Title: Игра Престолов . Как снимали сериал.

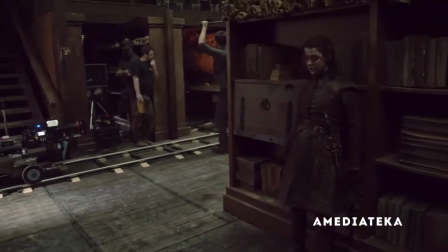Эпизод в библиотеке построен на одной идее Мне нужен был четкий переход, где зрители, вместо того, чтобы сказать Ну вот, опять дерутся, скажут, ого,
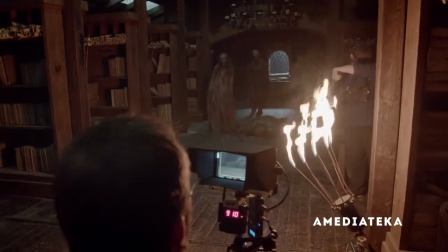что-то новенькое Я надеялся, что зритель оживится и решит Ну да,
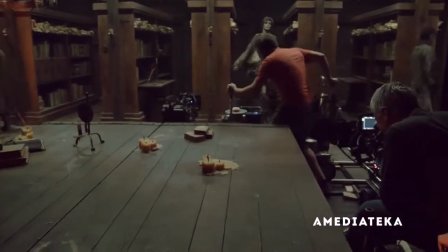мне интересно, что там снаружи Но сейчас я хочу минутку побыть внутри и замедлиться А еще мы хотим побыть с Арией Которая внезапно и суперуверенной в себе героиня Какой мы и узнаем уже давно Превращается в человека, полностью шокированного происходящего
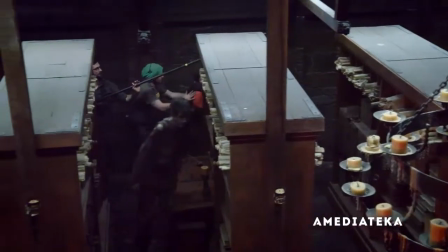Перед съемками этой сцены мы определенным образом обустроили библиотеку А я привёл туда Мэйси,
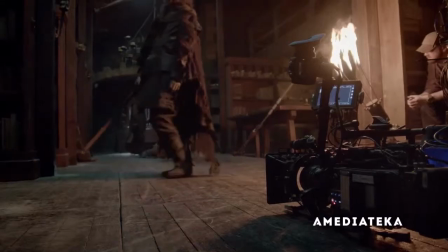расставил там девять мертвецов, у каждого свой маршрут, и велел Мэйси пробраться сквозь библиотеку так, чтобы её никто не заметил. И мы поставили эту почти танцевальную сцену,
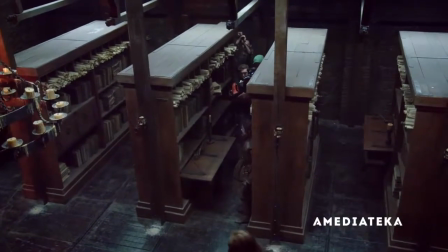где она каждый раз едва ускользает, но остаётся незамеченной, и всё в полной тишине. Это было весело.
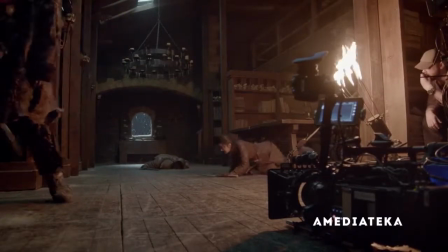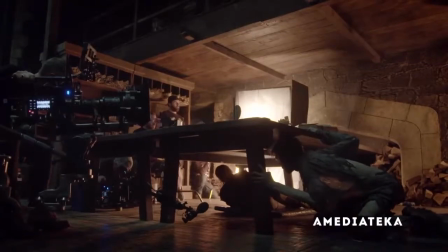Господи, как страшно.
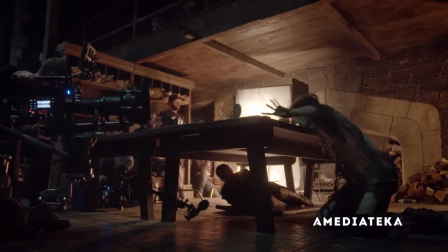Итак, мертвецы в библиотеке. Мигелю был нужен кто-то, способный принимать странные позы и со слегка потусторонней внешностью, чтобы было понятно, что это мертвец.
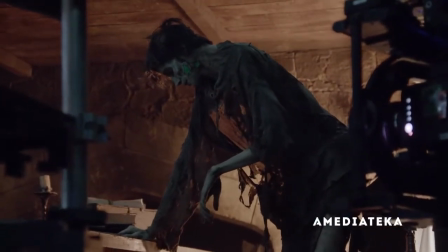Я вспомнил одного артиста испанского по имени Хавьер Батте.
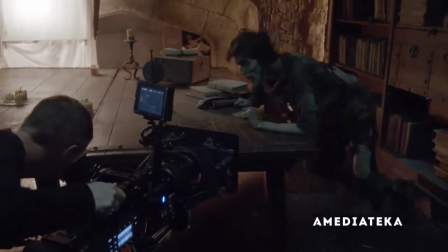Он совершенно гуттаперчивый, вытворяет с телом бог знает что, и он все время выступает в классическом гриме. Я знал, что он наш парень, он все это сумеет.
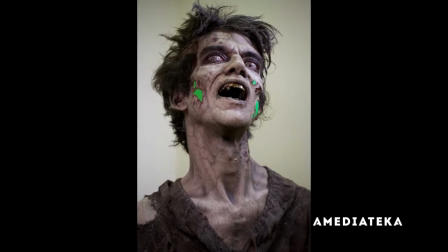В смысле пластического грима у него были несколько разных штук Для увеличения скул, например Мы сделали ему порезы и раны,
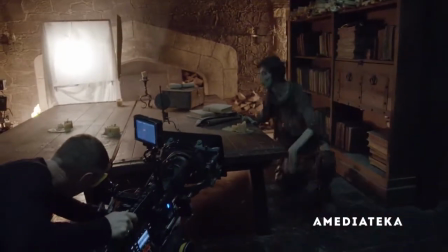а затем просто покрасили его всего Акцентировали все тени, подчеркнув мышцы и кости А двигается он очень убедительно
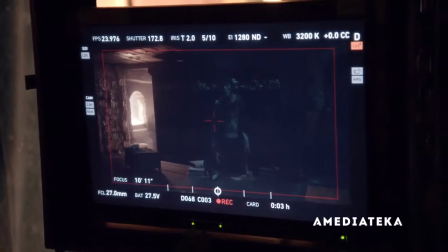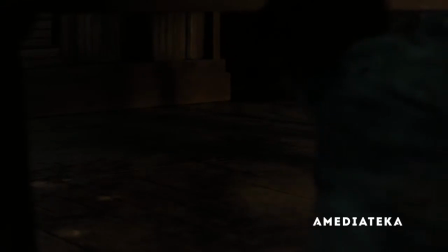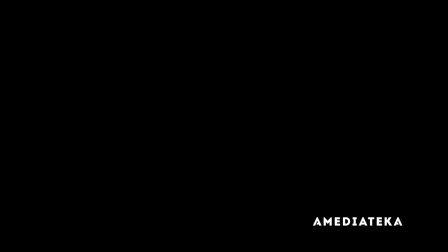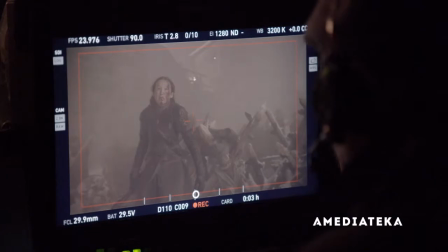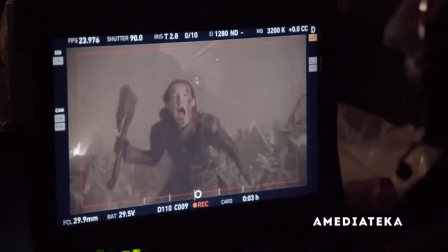Мы обожаем Лиану Мармон, как и весь мир,
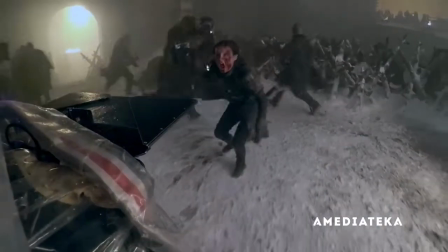я думаю И мы хотели сделать ее смерть абсолютно героической Когда я узнала, что умру, я страшно обрадовалась. Звучит странно, но я решила, что мне для счастья надо либо занять Железный Трон, на что мало шансов, либо красиво погибнуть.
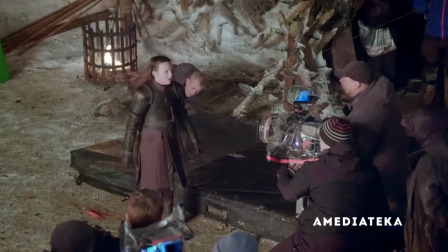Так что я счастлива. А вся история с Великаном — это суперкруто.
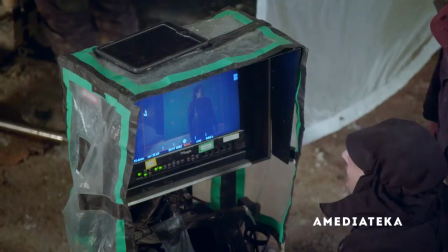Бах!
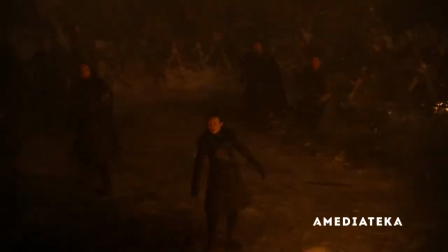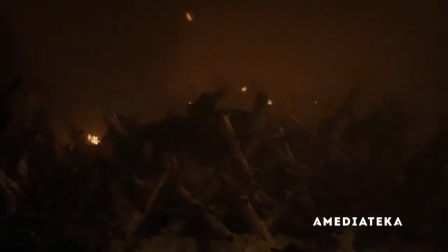Каждый кадр с Лианой и Крамом на самом деле очень сложный и собран из множества элементов.
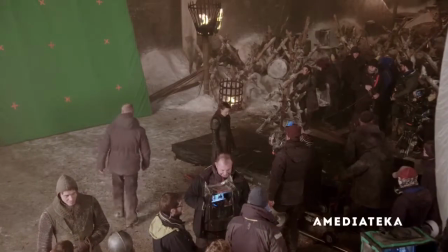Сначала мы отсняли декорации Винтерфелла и много задних планов.
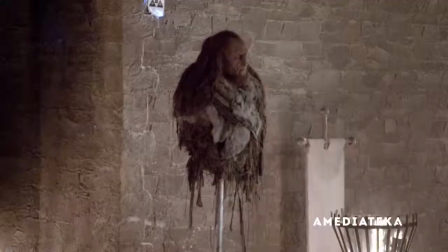А там, где хотели взять в кадр великана, использовали технологию инкэм,
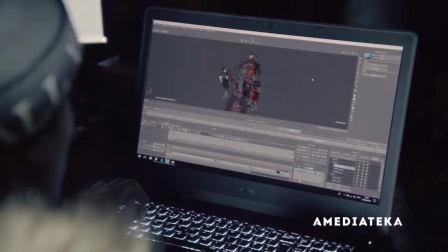создали анимированные изображения великана и синхронизировали его с камерой. И когда Шон Сэббедж, оператор камеры А, работал на местности, он мог видеть великана в кадре в правильном масштабе.
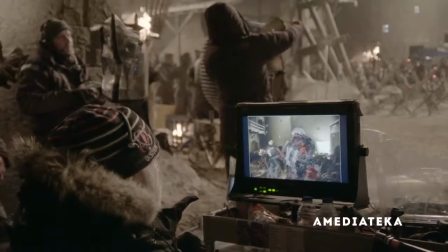Поэтому сцену снимали так, как будто он действительно там был.
Есть! Да, ребята, так лучше. Пойдем отсюда.
Великан настоящий. Его можно было нарисовать, но мы предпочитаем снимать реальных живых людей везде, где можно.
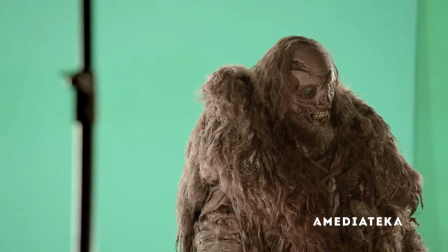Великан играл Йен Уайт, он ростом где-то 2,25.
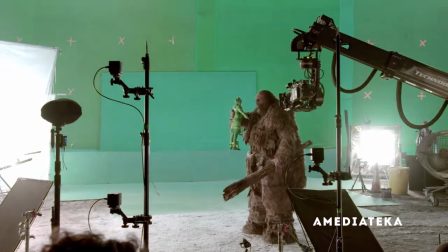Он выполнял все действия великана на зелёном экране, но мы его снимали так, чтобы он казался в два раза выше.
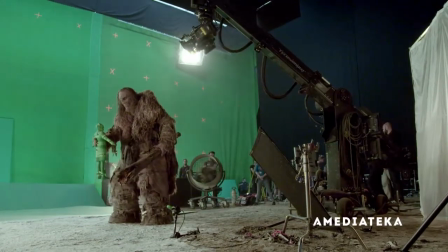В кадрах, где он хватает лиана, мы снимали зелёную куклу с маркерами.